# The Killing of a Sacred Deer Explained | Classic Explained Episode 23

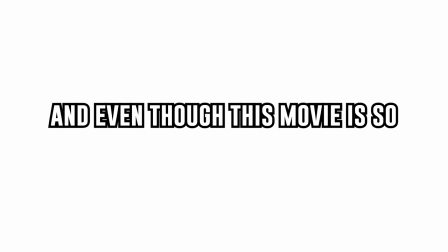0:00 So last week I re-watched The Killing of a Sacred Deer, and even though this movie is so incredibly grim and haunting, I have no problem re-watching it. It is a very well-done movie, and even after the movie, I found myself getting lost in the interviews with the director about the god complexes of powerful people, and I'm just dying to share all of my thoughts with you here.
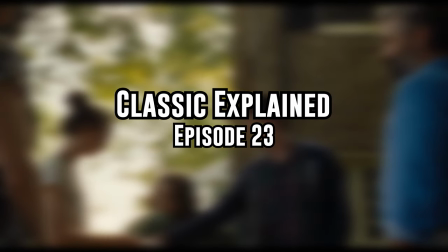0:19 So welcome to Classically Explained, episode 23, The Killing of a Sacred Deer.
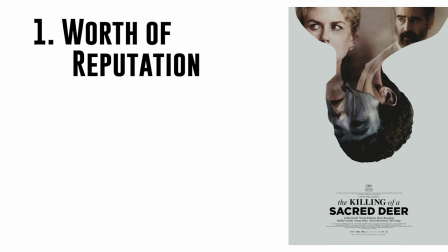0:24 So to break this movie down, we're going to use three themes. One, worth of reputation.
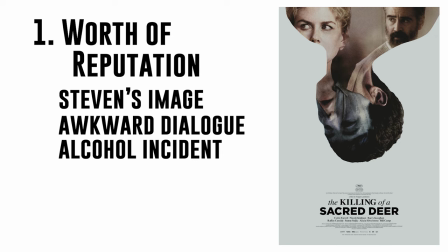0:28 We'll discuss Stephen's perfect image, the awkwardness of the dialogue, Stephen's alcohol incident, Stephen's hands and gloves, and Stephen's detached family.
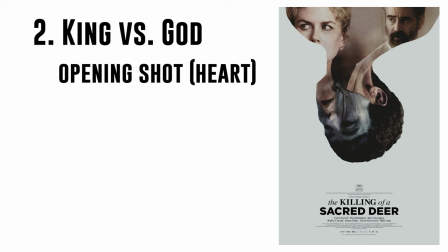0:36 2. King vs. God We'll discuss the opening shot with the beating heart, Stephen's god complex, the kid's sickness,
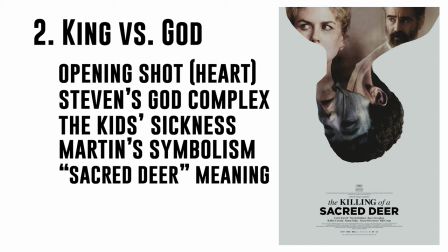0:42 Martin's symbolism, the meaning of the title of the film, and the ancient Greek story of Iphigenia.
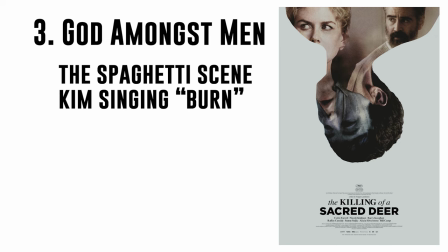0:47 And 3. God Amongst Men We'll discuss the spaghetti scene, Kim singing Burn by Ellie Goulding, Kim's crush on Martin, and the ending of the movie. And much more. please leave a thumbs up and a comment. It helps so much. And if you want to see more of these, please make sure to subscribe as well.
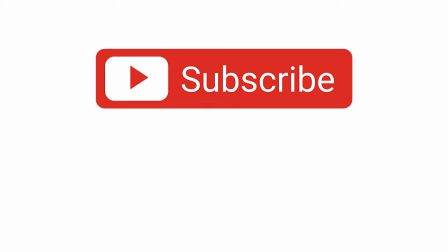1:01 Let's get started.
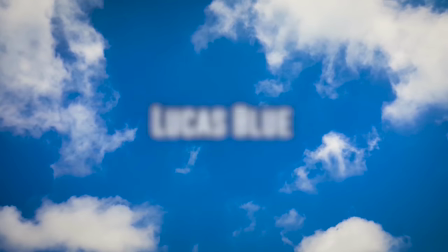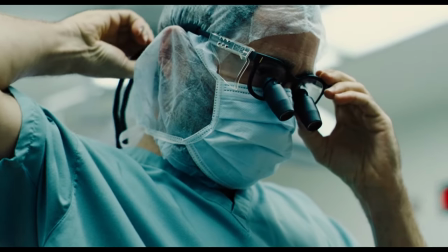1:07 Theme number one, worth of reputation. From a distance, our main character, Stephen, represents the American dream.
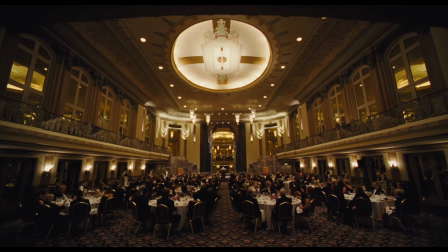1:14 He's powerful, confident, charismatic, and financially successful as a cardiac surgeon.
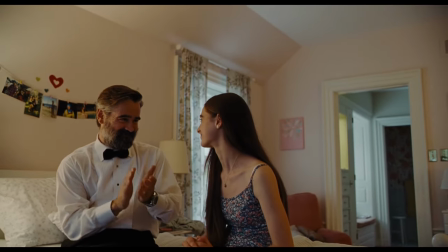1:18 He drives expensive cars and lives in an enormous, beautiful home where he raises two well-behaved children with his gorgeous wife.
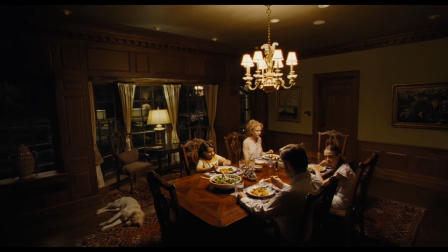1:24 From a distance, his life looks like perfection. His family is beautiful in the most conventional way.
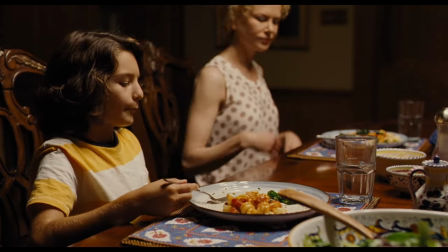1:30 He, his wife, and his children all have gorgeous long hair, glowing eyes, and perfect skin. However, as the viewers, when we take a step into Stephen's house and take a step into Stephen's shoes, we learn that the Murphy family is far from perfect.
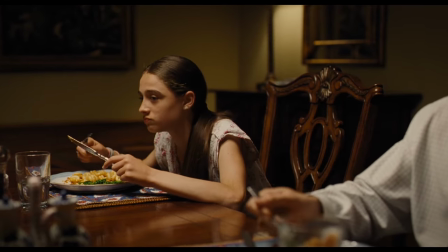1:44 The dialogue and the body language between this family is purposely directed to be awkward.
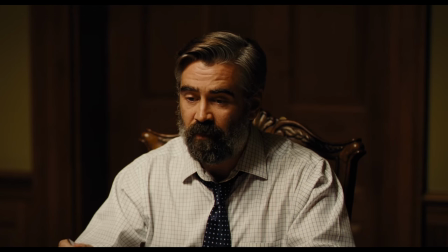1:49 It's empty and soulless and surface level and so detached. Everything is picture perfect in the most hollow way possible, especially Stephen himself.
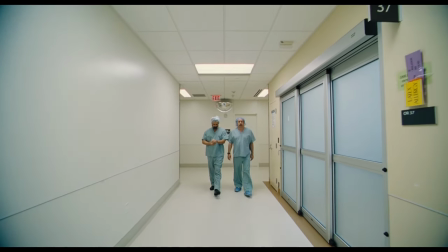1:59 Stephen suffers from an alcohol addiction that is so severe that he has secretly been drinking when operating on patients.
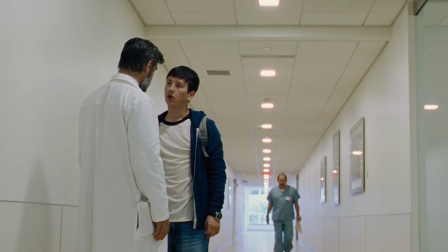2:06 And in one instance, Stephen failed to save a patient while intoxicated on the job.
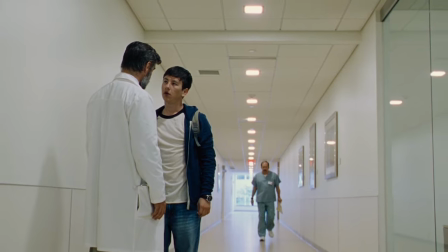2:11 This patient happened to be the father of Martin, a very young man who managed to find out about Stephen's condition during his father's operation. And this entire film is a story about a man desperately holding on to his reputation, at the cost of so much more.
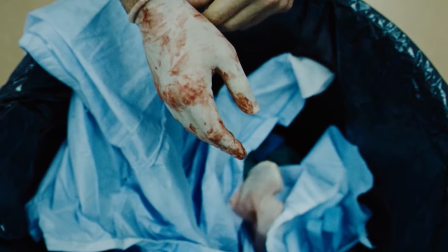2:27 In the opening sequence, we see Stephen removing the bloody gloves from his hands,
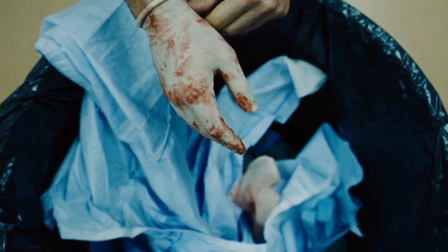2:32 establishing and symbolizing that Stephen is trying to maintain his image of heroism,
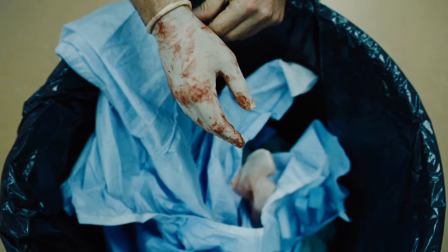2:37 perfection, and innocence, when truly he has blood on his hands. And Stephen manages to keep up this facade for quite some time.
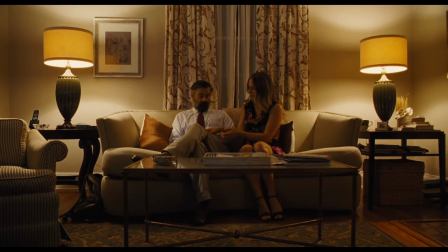2:44 This is why, symbolically, various characters comment on how soft and white and clean his hands are.
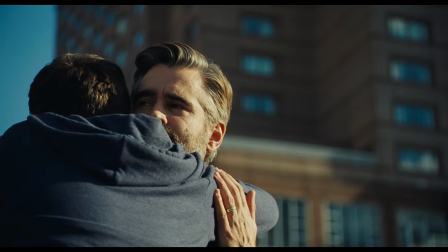2:50 Stephen continues to hold on to his false innocence by spending time with Martin, appeasing and accommodating him at his every whim and desire to stay on his good side. When the sicknesses start to get serious and death is closely approaching, we see the family members start to bargain and scheme behind each other's backs.
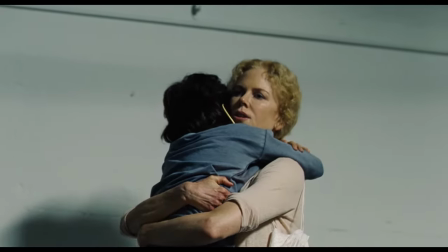3:07 You would expect Anna, as a loving mother, to offer herself as the sacrifice and save her children, but she doesn't.
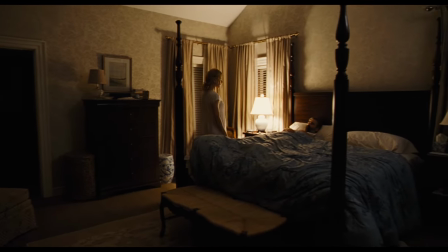3:14 She even negotiates with Stephen to be saved over her children.
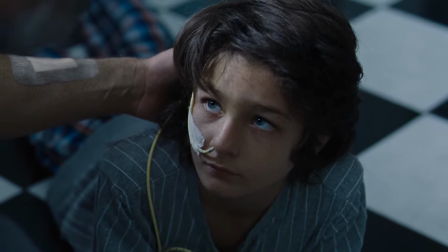3:17 Bob makes an unbelievably sudden change in goals and values to appease his father so he can be saved.
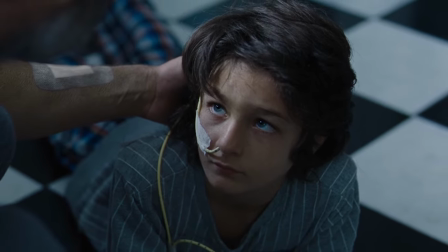3:23 He tells his dad he wants to be a surgeon and cuts his hair as his father has always asked him to,
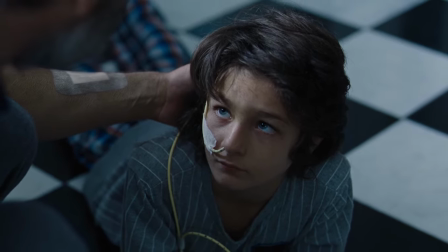3:27 when pretty recently in the film, he didn't want to cut his hair and showed no interest in his father's career.
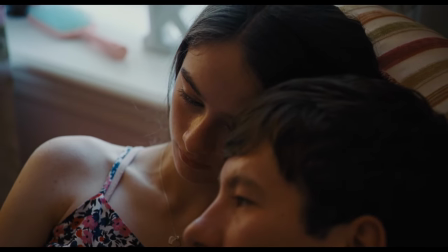3:33 Kim's loyalty lies with Martin, gravitating to her psychopathic teenage crush.
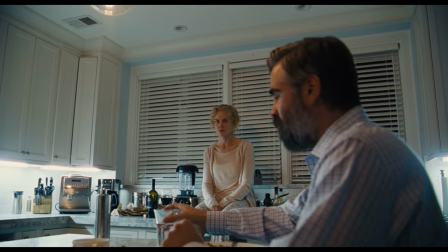3:37 Pain and sickness should bring a loving family closer together, but for the falsely perfect Murphys, they're only separated even further.
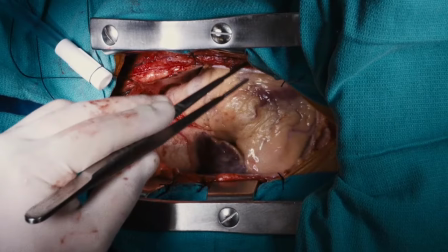3:46 Theme number two, King vs. God The very opening shot of the film is a human heart beating as surgery is being performed on it.
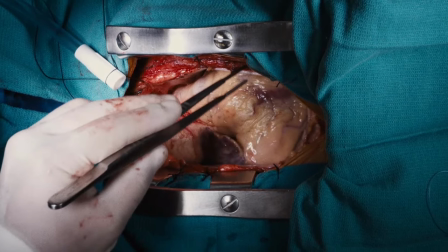3:55 This is my favorite shot in the whole movie because it powerfully symbolizes the parallels between a heart surgeon and God.